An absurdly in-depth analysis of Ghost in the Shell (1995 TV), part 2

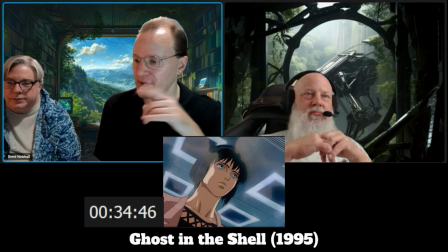Exactly. Also, an interesting image here of, like, who's that? Right? That's not the major. Right. Not wearing the right clothes. Is that a mannequin? Hard is that?
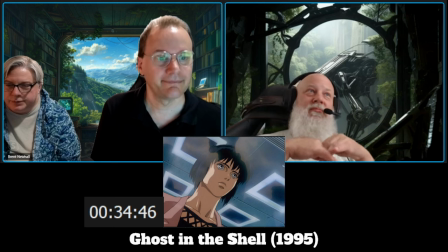That she is envisioning herself as one of those dolls in the window. Mm-hmm, yeah. Like tears in the rain.
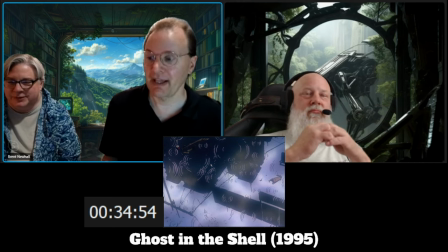Absolutely. Rain also being a metaphor for being lost in a crowd, right?
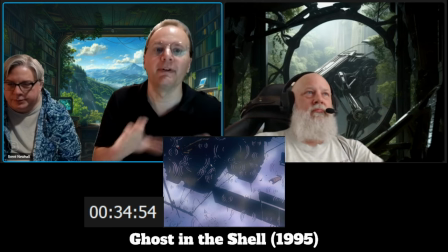Many, many, many, many droplets of water, all the same, all getting washed away, if you will.
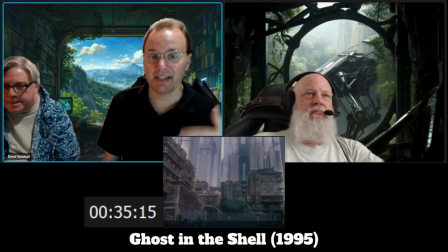And you'll notice how we're getting less and less personal as the sequence goes in. It's more long shots of just general buildings, general rain, and rather poetic. I think we've all had those experiences where, as we're out on our walk, as we're doing whatever,
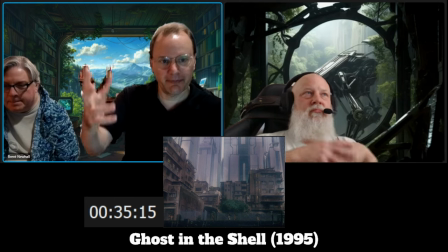our mind, you know, just wanders farther and farther.
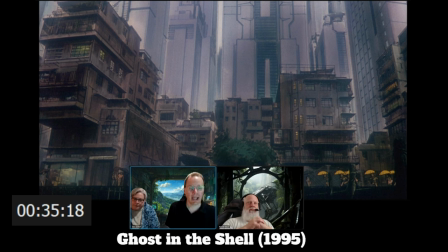Bottom right corner, a bunch of kids come in with umbrellas. And they make sure to give them yellow umbrellas, so we really see that, these kids coming in. And again, it's the idea of childhood, but also the idea of, again, biology, right? She can't have kids.
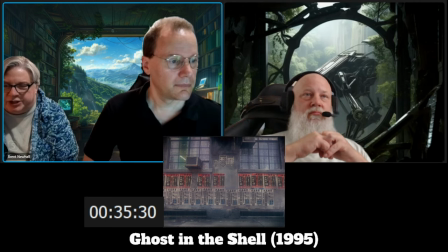What is she giving up? as she's kind of doing this voyage through it,
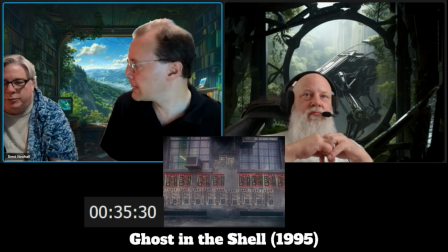we're looking definitely at what she's thinking about what's being thrown away cast away, things she can't do anymore can't have, like the children but then again, take a look at what she's actually looking at and it's poverty it's crime,
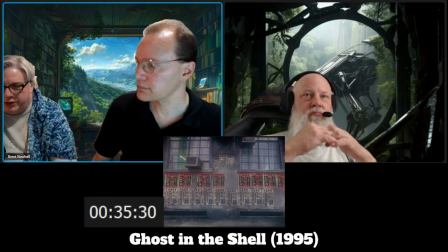it's dirt it's run down things are run down and she's this is the thought process of okay, this is what I'm giving up but is that bad and is what i'm doing meaning anything yeah and you have to see the kids
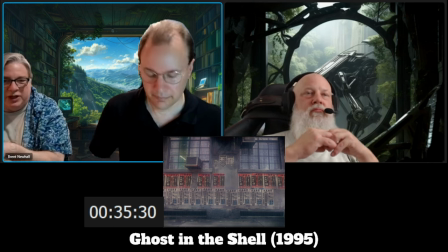running across what you see what she's saying is future that she's not yeah a part of true
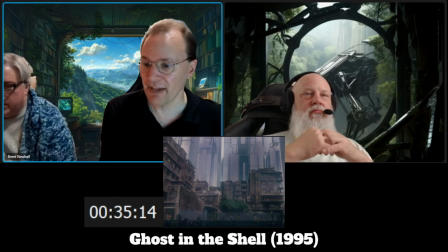yeah but arguably a future she's trying to protect right yeah right
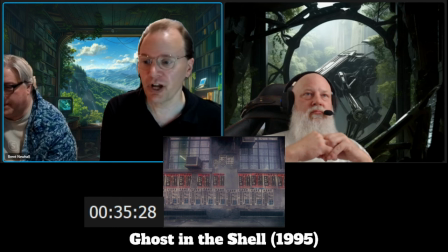absolutely um now this shot they hold on for quite a while and it took me a little little to to figure out what what this means why you hold in the shot of a wall.
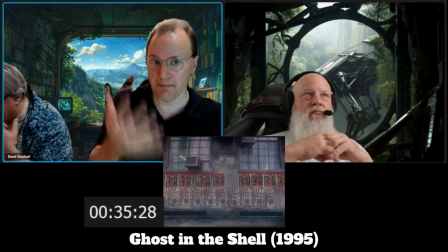This is manufactured objects that all look the same.
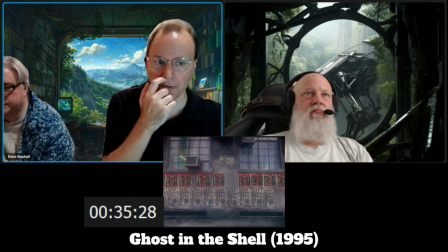These are cyborgs, basically, on the wall. Just same thing over and over and over and over.
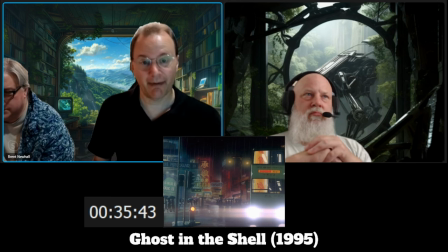Right. Not only did somebody have to animate that bus going through, they had to animate the reflections.
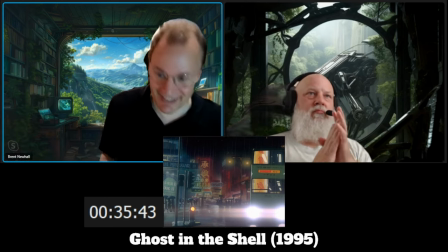And the lights inside. Yeah. Sheesh.
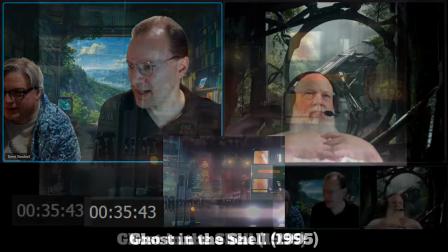I also do appreciate the sign saying ensuring lifelike performance on the left.
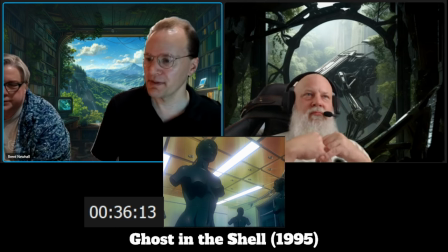Mannequins, lifeless forms, mimicking humanity, but not really humanity. But not unlike what we saw of the major's body initially.
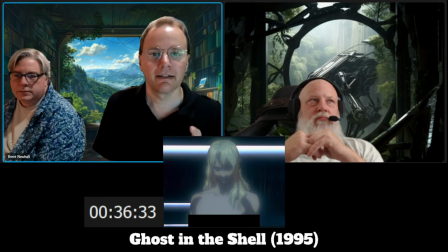This is a, I think, a call out for the manga readers. Folks who read the manga know who this is. They recognize this character from the manga.
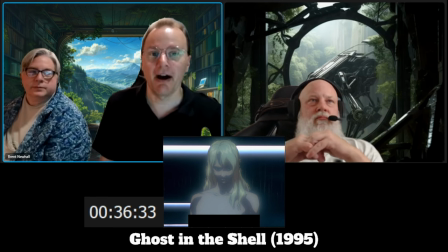Having it just right there in your face, so to speak, tells the manga readers, now we get to this part.
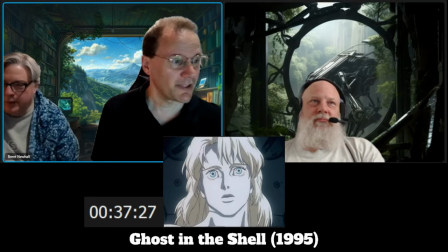Okay. Yeah, let's call out the implied electrocution.
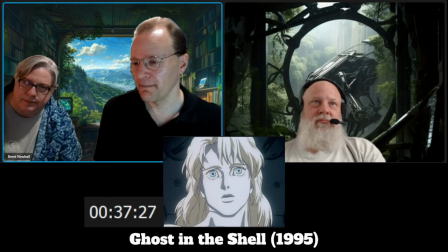Yeah. Here. And how clinically they're treating this. Yeah. They're all just standing there staring down at it like it's an operating table on a dead body. I want to call out the body language here.
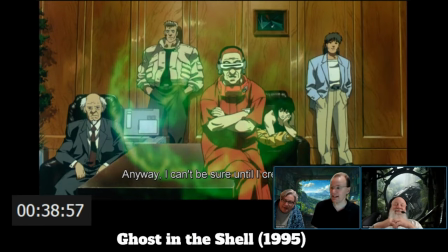It's an episode of NCIS. It's just folks kind of lounging around, checking this out, very casual. For this point in a movie, to have this kind of a moment is kind of remarkable. Everyone's kind of back to basics, back to normal. What is up with the beating of the heart?
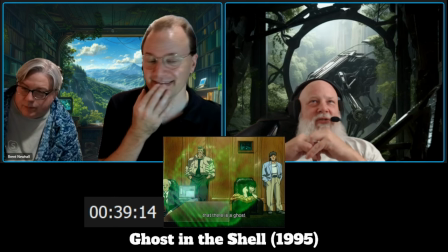Great question. Because if she has no biological cells in her,
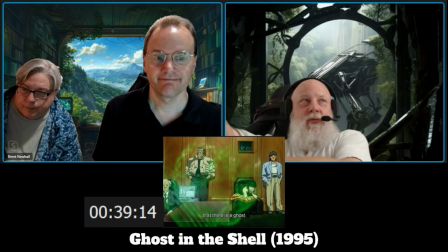we're not hearing the cyborg or whatever that thing is.